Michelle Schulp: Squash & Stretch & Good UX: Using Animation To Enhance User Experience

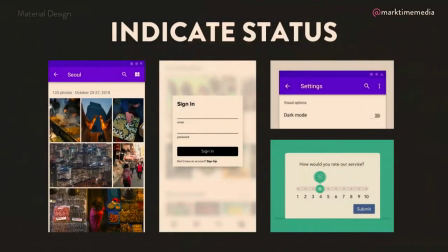Indicating progress, like a load bar or pagination or where you're at in a process.
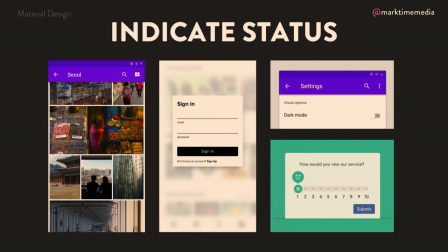really great ways of using animation to show where you are. You can also use animation to give instruction.
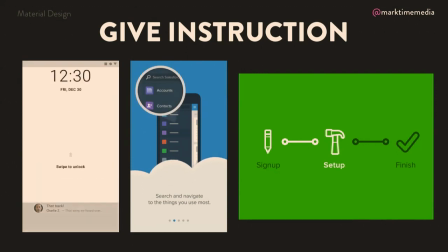There's lots of different ways this could take place. It could be anywhere as simple as when you first load something,
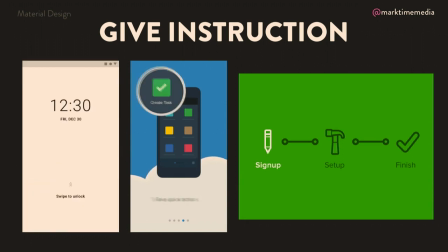just slightly showing what motion you're supposed to take the first one, you know, you load it, and it's like, oh, you can swipe this,
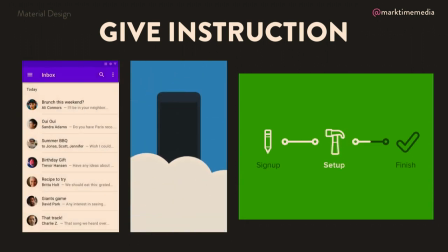so then when you do it, you know what's up. You can use animation to build an entire walkthrough if you want to, so kind of a pre-loading state where, hey, here's how the app works. You can use it to indicate progress through an app. You can use it to call attention to something you might want to click on, like, hey, this button is probably the one you want to start with. So it's really good for giving instruction or for tool tips or for in-context instruction. And, of course, again, back to that concept of appeal, adding delight.
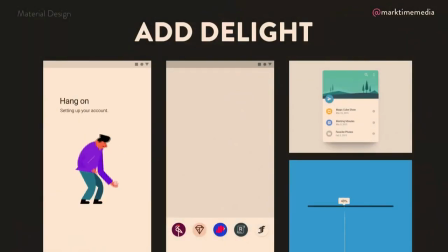You can create a little bit of personality or character with your animation that goes along with what your brand is. So that could be anywhere from micro-interactions. I love the two on the right are like some great examples of little like micro uses of animation to just make it a little bit more fun,
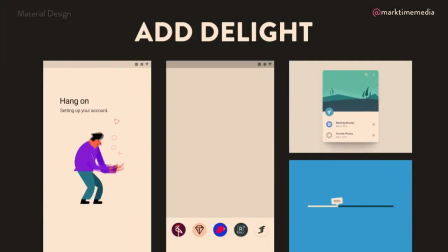like pulling that thing down and launching that little paper plane. I just love it. You can do character animation, like this loading thing is, which is kind of fun,
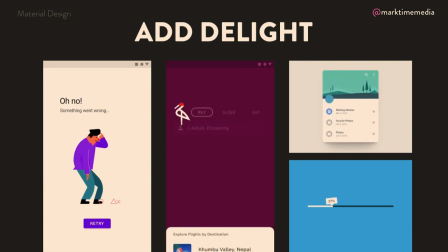or even like full B-roll or cut scenes, which is a little bit more kind of like old school flash loader, but you can still do it in a tasteful way, but different ways of adding delight. And we've been using animation. It's not new. Like this isn't new. We've been using animation on digital interfaces since they were created, and I want to talk about the most important animation that's ever been created on a digital interface, and that's the flashing cursor.
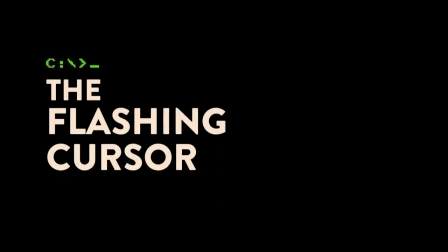It's actually one of the original animations, and it's super, super useful. It tells us a lot of things. First of all, it gives us hierarchy because it says, hey, this is the element to focus on, right? This is the most important part of the page because it's the one that's moving. It gives us feedback, so as the flashing cursor moves, we know that we are typing and it's working, right? Gives us status because as long as the cursor is flashing, we know that our computer hasn't frozen or bogged down, right, because when it stops flashing, that's a problem. And it gives us instruction if we've never seen it before, here's where you're supposed to type, right? So this is actually, this little flashing cursor is a really, really useful example of animation in digital interfaces. Okay, so now that we've seen all of these different ways that we could use animation, how do we then use it responsibly in our own projects?
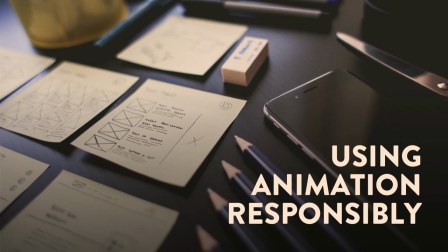And there's a few questions that you should ask yourself when you're in the process of putting animations together or thinking about using animation in your website.
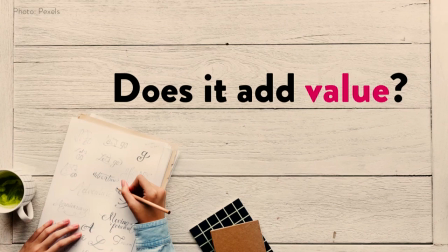First, does it add value? You want to prioritize animations that will add value or multiple forms of value. So how could it add value? Does it show the user where information came from or where information went to? Does it indicate progress? Does it move the user through the information space, so like be able to navigate between layers? Does it reinforce the physics of an object? Or does it reinforce your branding? Like, does it feel on brand? Does it explain something faster than words or a video could?
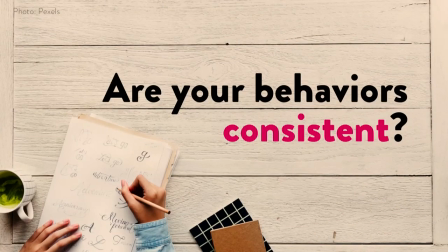Also, are your behaviors consistent? It's a better user interface when all of your animations behave in a consistent way. So if something is going to do a similar thing, the animation should act similarly as well. It's also, if you're repeating yourself in a way that makes sense, it's a better, more maintainable code base and it's a little more streamlined because then you're reusing a few of the same patterns instead of reinventing the wheel every single time.
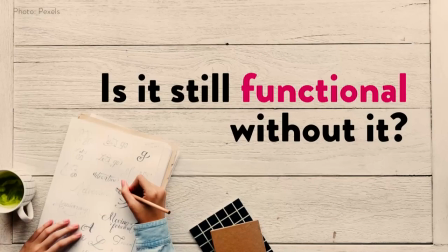Is your interface still functional without the animation? So I believe, especially on web interfaces where we can't necessarily control the browsing experience, we want animations to be very functional and very practical, but it still needs to be able to work without it, especially if your animation is being done by any cutting edge CSS or JavaScript that people may not have enabled. You want your actions to still be functional without it.